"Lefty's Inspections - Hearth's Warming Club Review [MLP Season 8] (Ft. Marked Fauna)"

Oh boy, another Christmas upon us. I wonder if I should finally get to reviewing Hearthswarming Club like I said I was going to do last year. I mean, I've done all the Hearthswarming episodes already, except the big one. Did someone say Christmas? What the hell? There's reindeer now? Why does every creature want to break into my race shop? It's Giftgiver Protocol. And since they're busy getting things ready for the holidays, you got me. Also, hi Lefty! Alright, I guess that makes sense. Even though I don't have any cookies out. Also, hey Fauna. So, uh, I'm gonna cut to the chase since you broke into my shop. Are you up for reviewing Hearth's Warming Club with me in time for the holidays? Of course! It's my second favorite MLP holiday special besides the best gift ever. Obviously. Hmm, couldn't tell. But regarding Hearth's Warming Club, I absolutely enjoyed this Season 8 episode, especially since it aired after May, unlike Season 6's Heart Swarming episode. Seriously, what were you thinking, Discovery family? Plus, it's a great look into how the other creatures of Equestria celebrate their holidays. Yep, and that's exactly one of the many reasons I adored this episode, other than the mystery element that frames the entire story, of course. In fact, I'd say this is up there with Heart Swarming Tale and Best Gift Ever as the best Heart Swarming Eve episode. Not that there are any bad ones, of course.
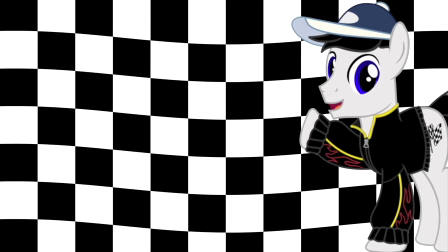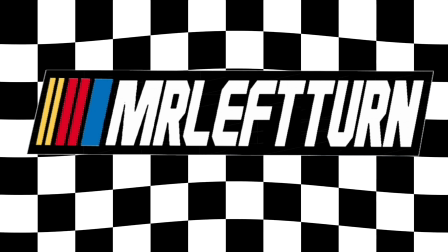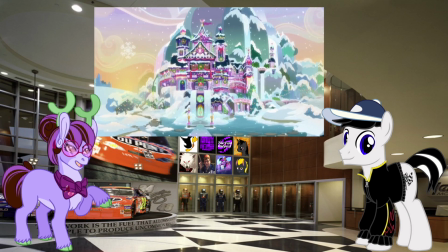[1:39]
So we start off seeing the students at Twilight School getting ready for the holidays,
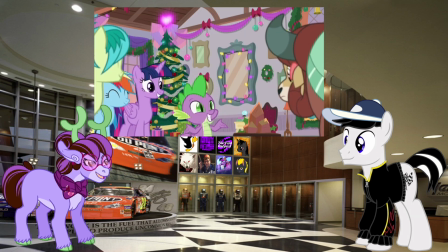[1:43]
reminding the students that Hearts Warming Eve is about having fun with friends and family to keep the fire of friendship burning,
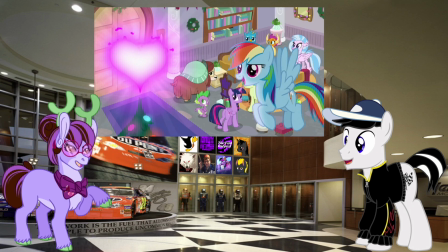[1:49]
and to symbolize it, she reveals a tree with the fire of friendship on top.
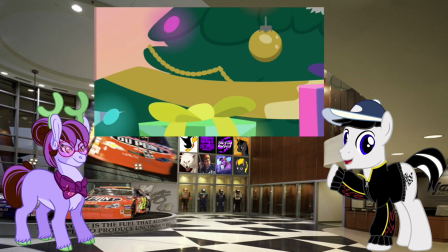[1:54]
Okay, so I really like the way this opening bit perfectly sets into motion how we'll learn about the students'
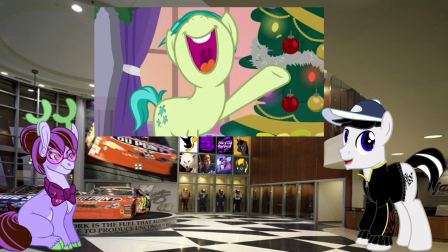[1:59]
unique ways of celebrating the holidays by starting out with the pony of the student six, Sandbar, singing about Hearts Warming and inviting every other creature specifically to sing along.
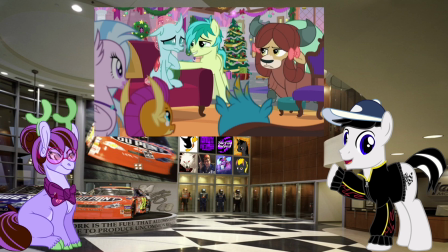[2:08]
The reactions of his friends, especially Yonah, is a great starting point for a story like this, painting an early picture that she,
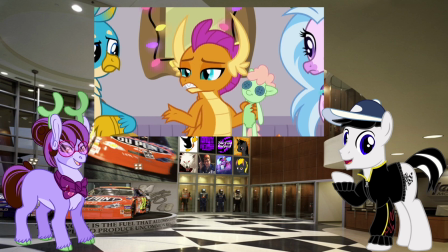[2:15]
Smulder, Ocellus, Gallus, and Silverstream don't celebrate like Sandbar does.
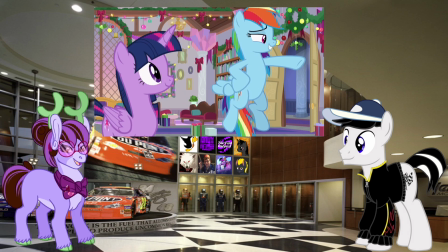[2:20]
After the student six tell Sandbar they celebrate the holidays differently, Twilight dismisses the students for the break,
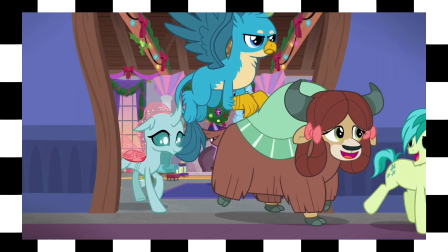[2:26]
while Smulder, Ocellus, Gallus, Sandbar, and Silverstream go to their dorms and get ready to go home for the holidays.
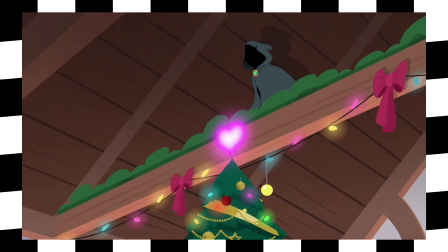[2:33]
A strange figure sabotages the heartwarming tree with a sticky purple slime. Well, great.
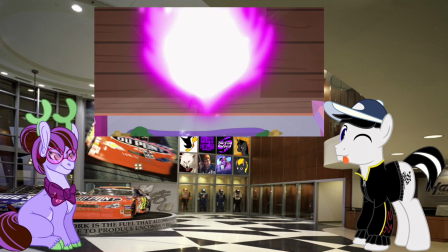[2:39]
The Phantom broke out of the opera to terrorize the school of friendship. Though being serious, the cut before the theme song is honestly hilarious.
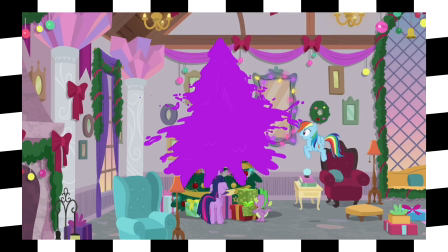[2:47]
I love how the wave of sticky purple slime is heading for Spike, threatening to swallow him up.
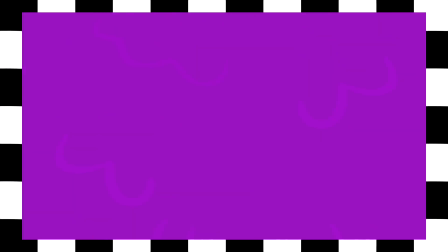[2:52]
But then we cut to the song, then it cuts back to the episode, and then we see Spike getting swept up by the mess.
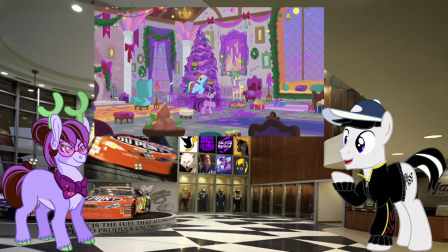[2:58]
It's really great editing that adds a touch of humor to a rather disheartening event like ruining holiday decorations.
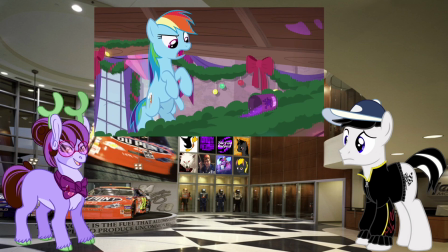[3:04]
Well, Spike… is a comedic relief after all… anyway?
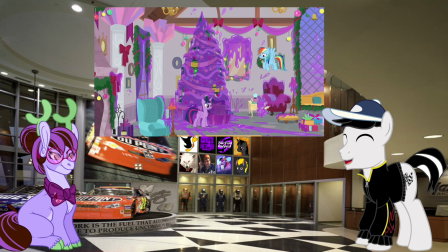[3:09]
True, and it was great how Rainbow managed to dodge the tsunami of slime and Twilight shielded herself, then she had to use her magic to rip the goo off Spike.
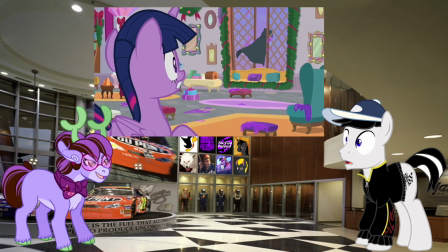[3:18]
After getting Spike cleaned up, they chase the culprit off to the students' quarters just as the students are getting ready to go home. Uh, you know… the dialogue here is just a little weird to be perfectly honest, Fauna. When the culprit runs into the school, Spike points out that they're running into the students' quarters like you said.
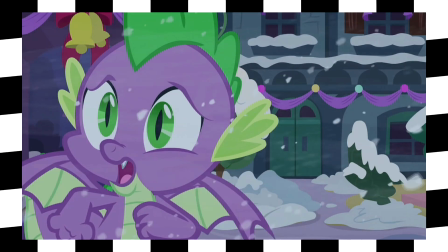[3:36]
Though, I just found it to be strange that Spike tells two of the ponies that helped build the entire school which building it was the culprit ran into. I mean, of course they would know what building it was. It just seemed a little redundant the way he phrased it versus what we saw on screen. It would have felt a little more natural if he had said something more like, They're heading for the students' quarters, instead of... That's the students' quarters! It's true, but I think you got too caught up in the moment. Eh, you're right. It's more of a nitpick anyway.